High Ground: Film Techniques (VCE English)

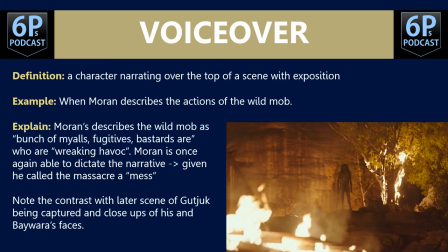[16:31]
So there's some irony there in the fact that he describes this scene in far worse detail than he did of the massacre at the start of the film. Please note the contrast of this particular shot here of Baywara, who is faceless,
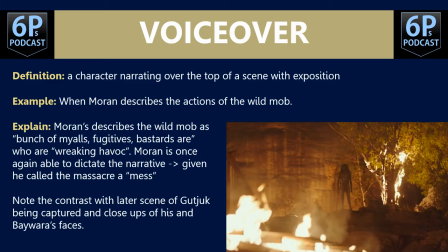[16:46]
with that when he meets Guchuk or reunites with Guchuk where we see the soft lighting of Baywater's face. Because we move from I guess Moran's narrative to Guchuk's point of view, Baywater is provided with more humanity. So you could contrast this with the shots later on in this sequence.
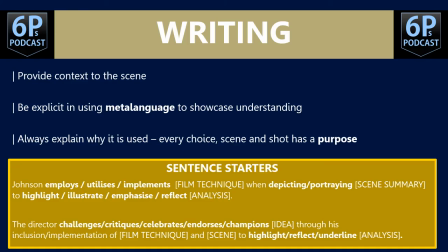[17:06]
When it comes to writing on film techniques make sure you provide context to the specific scene, please also be explicit in using meta language to show your understanding, so don't be afraid to use specific film techniques.
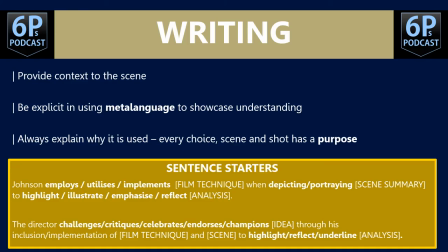[17:21]
Always explain why it is used as well. Every choice, every scene, every shot has a purpose. Think about what you see, where it's positioned, think about the order they are in, think about what you hear as well.
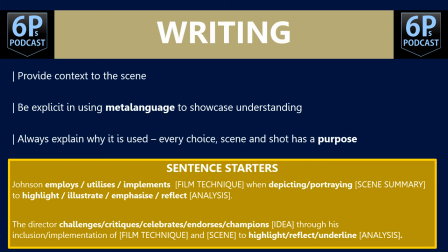[17:37]
and there is some sentence that is there if you would like them so Johnson employs, utilises or implements a film technique when depicting or portraying a particular scene in order to highlight, illustrate emphasise or reflect,
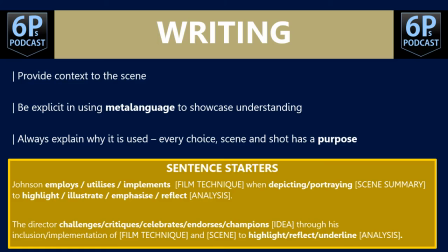[17:50]
your analysis could go in after that alternatively you might use the director challenges or critiques or celebrates, endorses or champions an idea through the inclusion, implementation of a film technique in order to highlight,
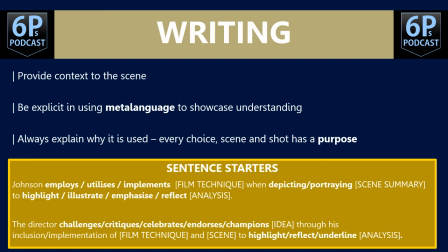[18:05]
reflect, or underline a particular point or idea. Again, you can play around with those sentences. Start as you could start with a verb. Challenging the audience's perspective on A and B, the director employs the film technique in order to highlight, and you can fill in whatever point you're trying to make there.
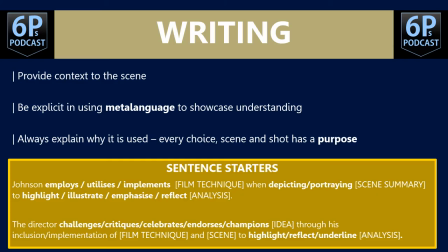[18:24]
So start thinking about particular film techniques and what each one is trying to do. Don't forget your directorial intent verb.
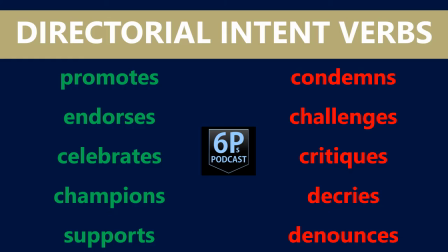[18:32]
So on the left-hand side, we could use these verbs to outline, I guess, the positive messages that Johnson is trying to send to the audience. So what is he promoting? Endorsing, celebrating, championing, or supporting in the film?
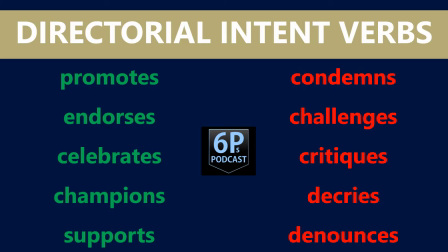[18:48]
And on the other hand, the right-hand side is the more negative messages that he's sending. so what is he condemning, challenging, critiquing, decrying, denouncing there are definitely more than five verbs for each one but those are the verbs I like to use when it comes to directorial intent
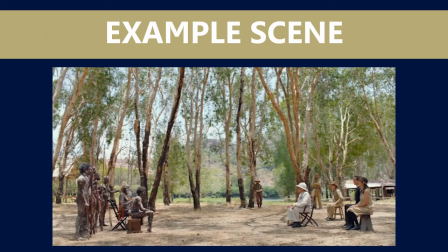[19:06]
let's look at an example scene we've looked at this one already earlier on today actually so we've got Moran meeting with DARPA in the example scene
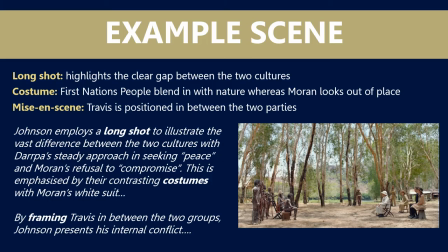[19:16]
so we've got three film techniques that I've picked out here the fact it's a long shot which highlights the clear gap between two cultures the costuming, obviously the First Nations people blend in with nature and shows their deep connection to the land whereas Moran looks a bit more out of place and the mise-en-scene which is Travis positioned between the two parties.
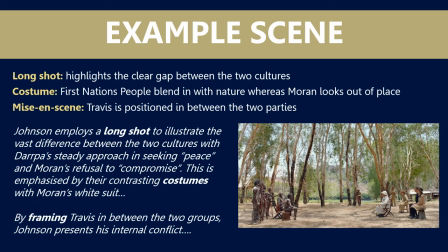[19:37]
So we've got some sample Senate status here, you know, Johnson employs a long shot to illustrate the vast difference between the two cultures with DARPA's steady approach in seeking peace and Moran's refusal to compromise. This is emphasising by their contrasting costumes with Moran's white suit.
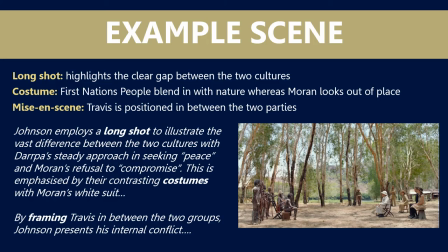[19:54]
And you go into more detail there about how his suit definitely doesn't fit in and reflects his inflexibility. Another sentence starter we've got here by framing Travis in between the two groups. Johnson presents his internal conflict.
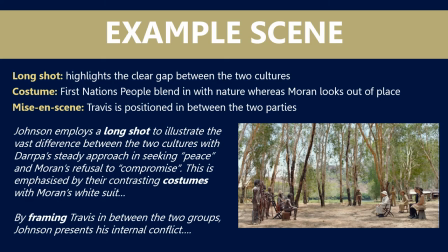[20:09]
Yes, he is definitely stuck between obviously the position he finds himself in with privilege, being non-Indigenous, but also that of his morals and wanting to do the right thing. So again, notice that you can't really mention everything,
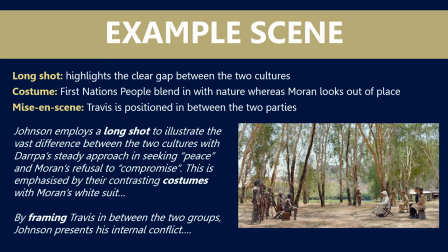[20:23]
but pick out one or two film techniques in your example scene and focus on the messages that Johnson is trying to send.
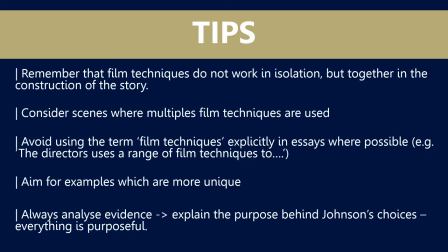[20:31]
So in summary, remember that film techniques do not work in isolation, but they work together to construct and tell the story of the film.